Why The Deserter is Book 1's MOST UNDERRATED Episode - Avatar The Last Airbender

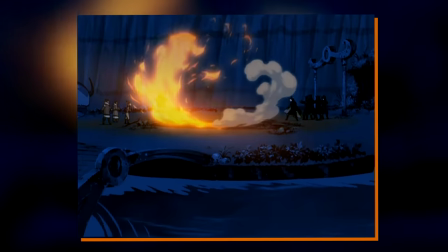(20:43)
And so, he almost threw the world out of balance and destroyed himself in the process. And in the long run, the same of course goes for Ozai.
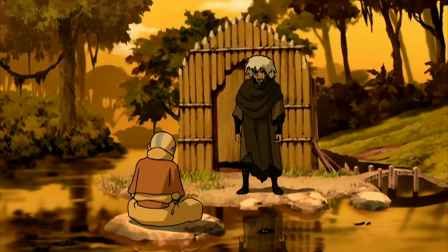(20:50)
Upon reflection, literally reflection by the way, very cheeky, Aang apologizes, saying that he'll try to be more patient.
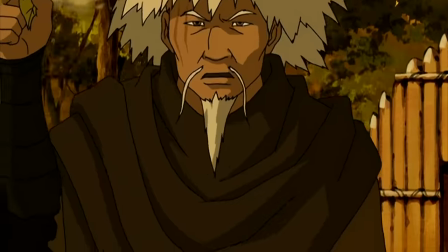(20:57)
And so, he is given a new and very simple lesson. All he has to do is just stop this literally from burning up.
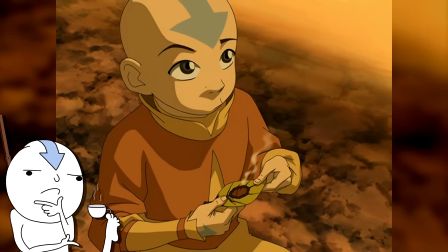(21:03)
And I think this right here is the perfect encapsulation of how Zhang Zhang views firebending.
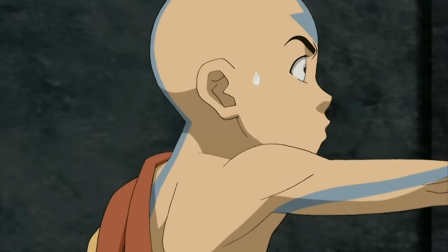(21:09)
His first lesson is not how to make fire or how to shape fire or even how to protect himself from fire.
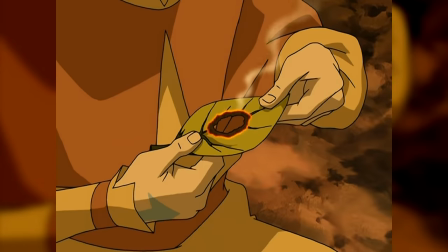(21:15)
No, it is just how to save the single leaf from said fire.
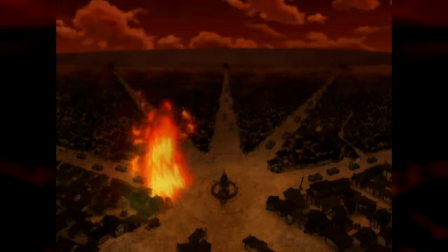(21:20)
He may wield arguably the most destructive element out of the bunch, but what you might notice is that his bending never actually leaves fires behind.
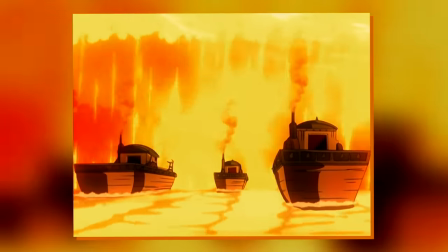(21:29)
In just a second, we'd see him conjure a massive firewall engulfing the entire river, but once it goes out, there's nothing, very clearly contrasting Zhao.
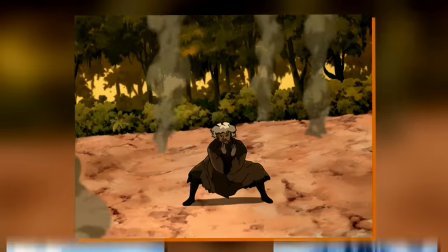(21:38)
He may wield fire, but he uses it with almost waterbending-like grace.
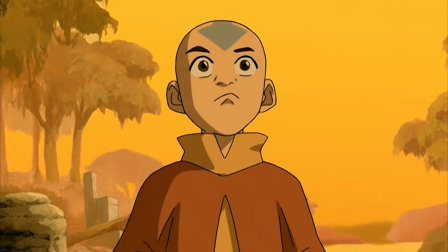(21:42)
But returning to Aang, despite Zhang Zhang's warnings, he decides to try making actual fire.
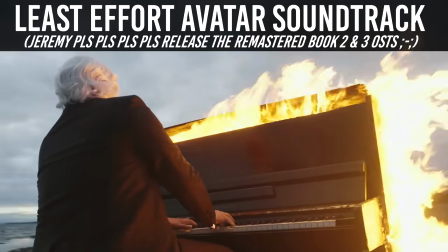(21:48)
And what I love here is the music in this scene, with this almost heartbeat-like sound constantly pulsing in the background.
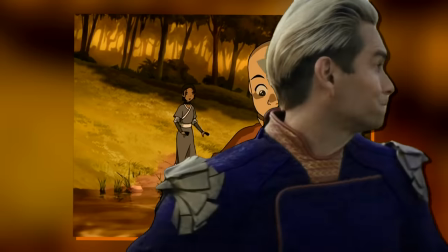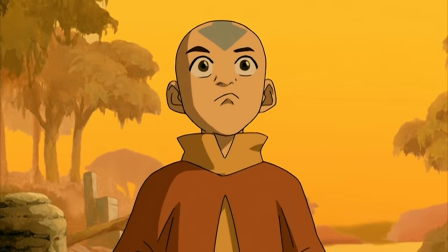(22:00)
For the overwhelming majority of the series, Aang is the audience's surrogate.
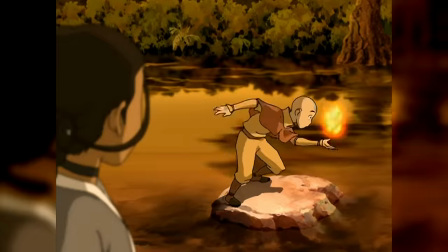(22:05)
But I think here, the direction plants us in the shoes of Katara.
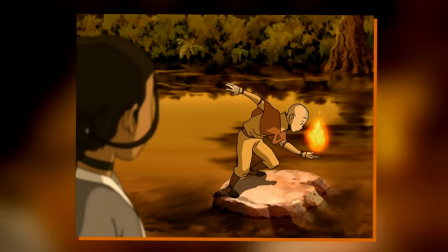(22:09)
Aang is the one messing around and, even after losing his balance, tries to replicate moves he's barely even seen once.
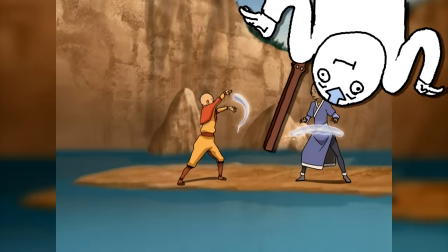(22:14)
But the sequence is not framed as anything goofy or adventurous or anything, no, there is unease.
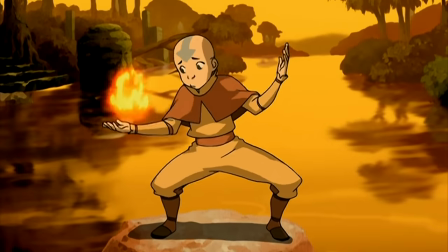(22:20)
Almost as if to tell us that some great taboo has already been broken. And a few seconds later...
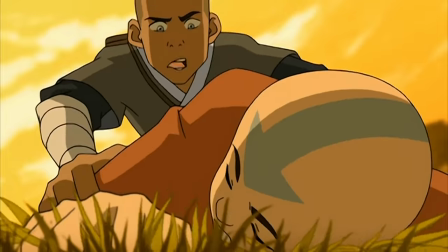(22:31)
And just like that, Aang is consumed by fire. This was not a fight with some bender, this was not just a training accident.
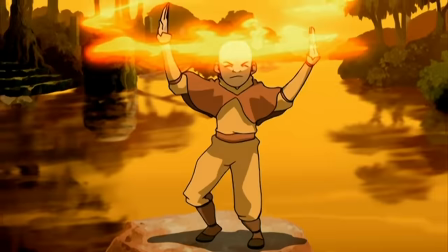(22:38)
No, he was warned time and time again. It was unintentional, sure, but he is the one who chose to ignore his master and his friend.
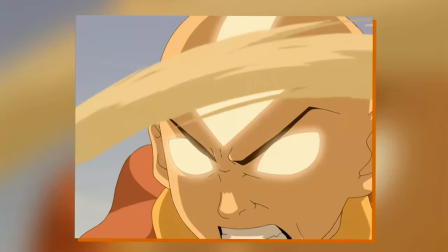(22:46)
These are the consequences. Much like he'd be terrified of the Avatar states, this is the thing that burns the danger of fire in his memory.
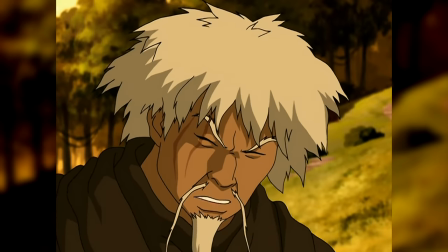(22:54)
And with Zhang Zhang, we see that point echoed once again, as he just immediately says that he already knows what happened.
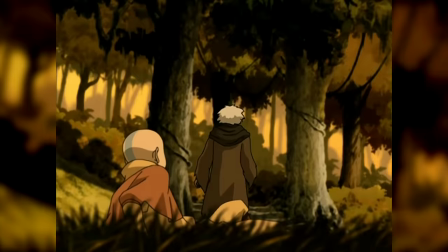(23:00)
For him, this was inevitable. It doesn't matter whether it's Zhao or the Avatar, fire consumes and destroys.
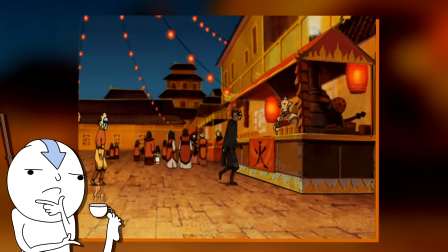(23:06)
The genius thing about this episode is that all of it challenges our perceptions of fire and the Fire Nation in many different forms.
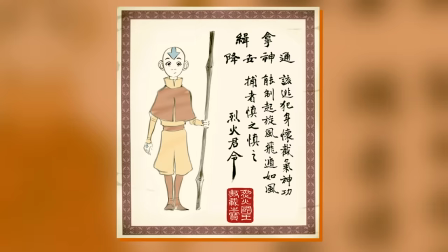(23:14)
Fundamentally, it shows us that not all Firebenders are the same. Not all Firebenders would fall to the temptations of capturing the Avatar for some royal reward.
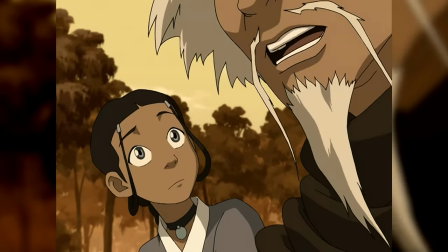(23:23)
And not all Firebenders even wish to be Firebenders. There are some like Zhang Zhang who hate the elements and envy Katara's healing.
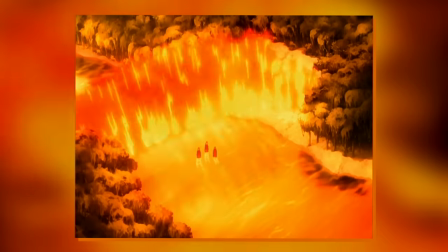(23:31)
One who could use the overwhelming power of fire without ever burning so much as a single leaf.
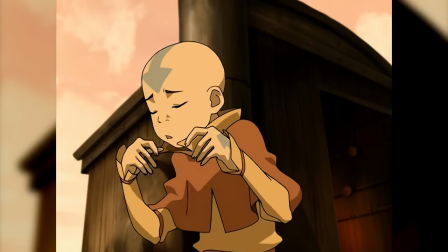(23:36)
But there are also Benders who indiscriminately destroy everything in their path. Ones blinded by rage and the all-consuming flame.
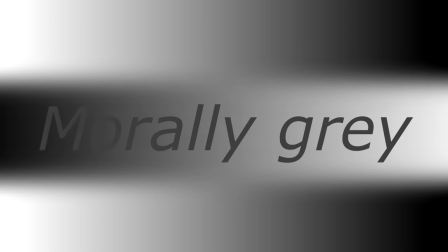(23:44)
And don't get me wrong, this isn't some world-changing observation. but considering this is a Nickelodeon show and this is still just Book 1,
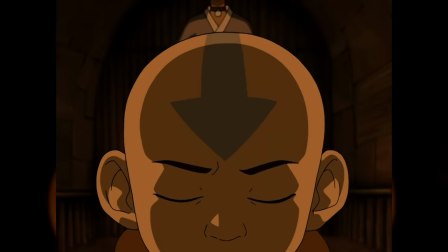(23:51)
I think the deserter is the thing that sets the stage for the more morally dubious cases such as General Fong,
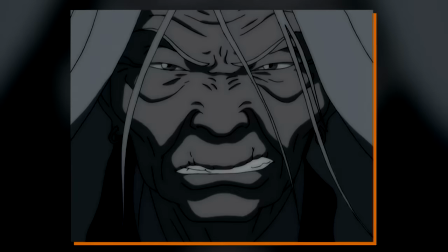(23:57)
the Dai Li, and of course, the Puppet Master. Evil and corruption exists in all nations, but so does good.
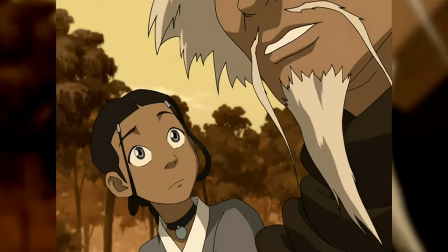(24:04)
Zhang Zhang is a true master, but he is burdened by the sins of his nation. Iroh comes to terms with that and shows humility.
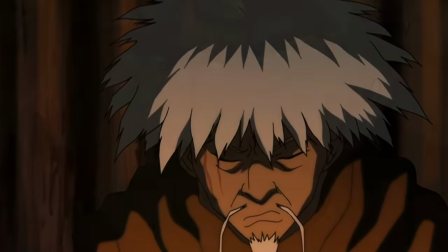(24:11)
But Zhang Zhang hasn't forgiven himself. He was a high-ranking member. He has seen the brutality of war, and that fire still burns inside of him.
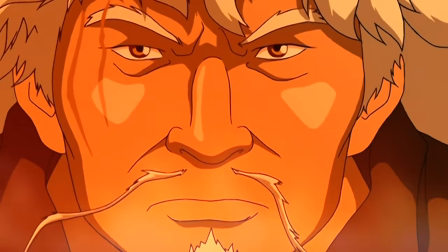(24:19)
He spends his days containing it, wishing and hoping that he'd never have to use it again.
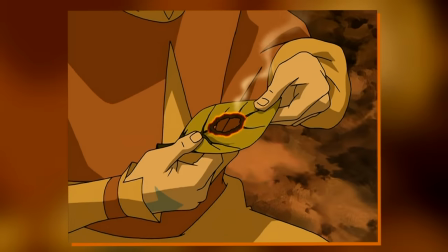(24:24)
But at the same time, through Zhang Zhang, those perceptions are immediately challenged.
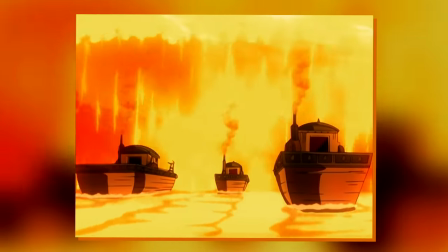(24:29)
His flames never consume, never burn, never even strike anyone.
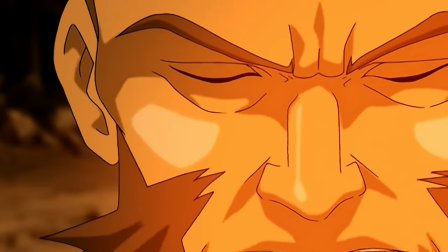(24:33)
The close-up on Zhao shows us pure hatred, while Zhang Zhang shows sadness and regrets.
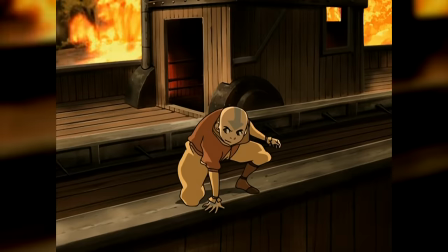(24:39)
Zhao pushes forward and burns. Zhang Zhang protects and flees.
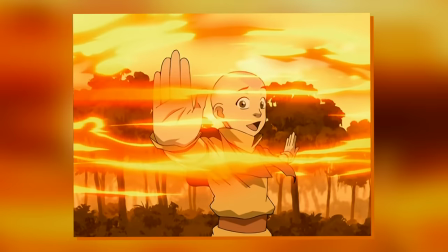(24:43)
For Aang, on the other hand, this becomes an important learning moment that being the Avatar is more than just mastering the elements.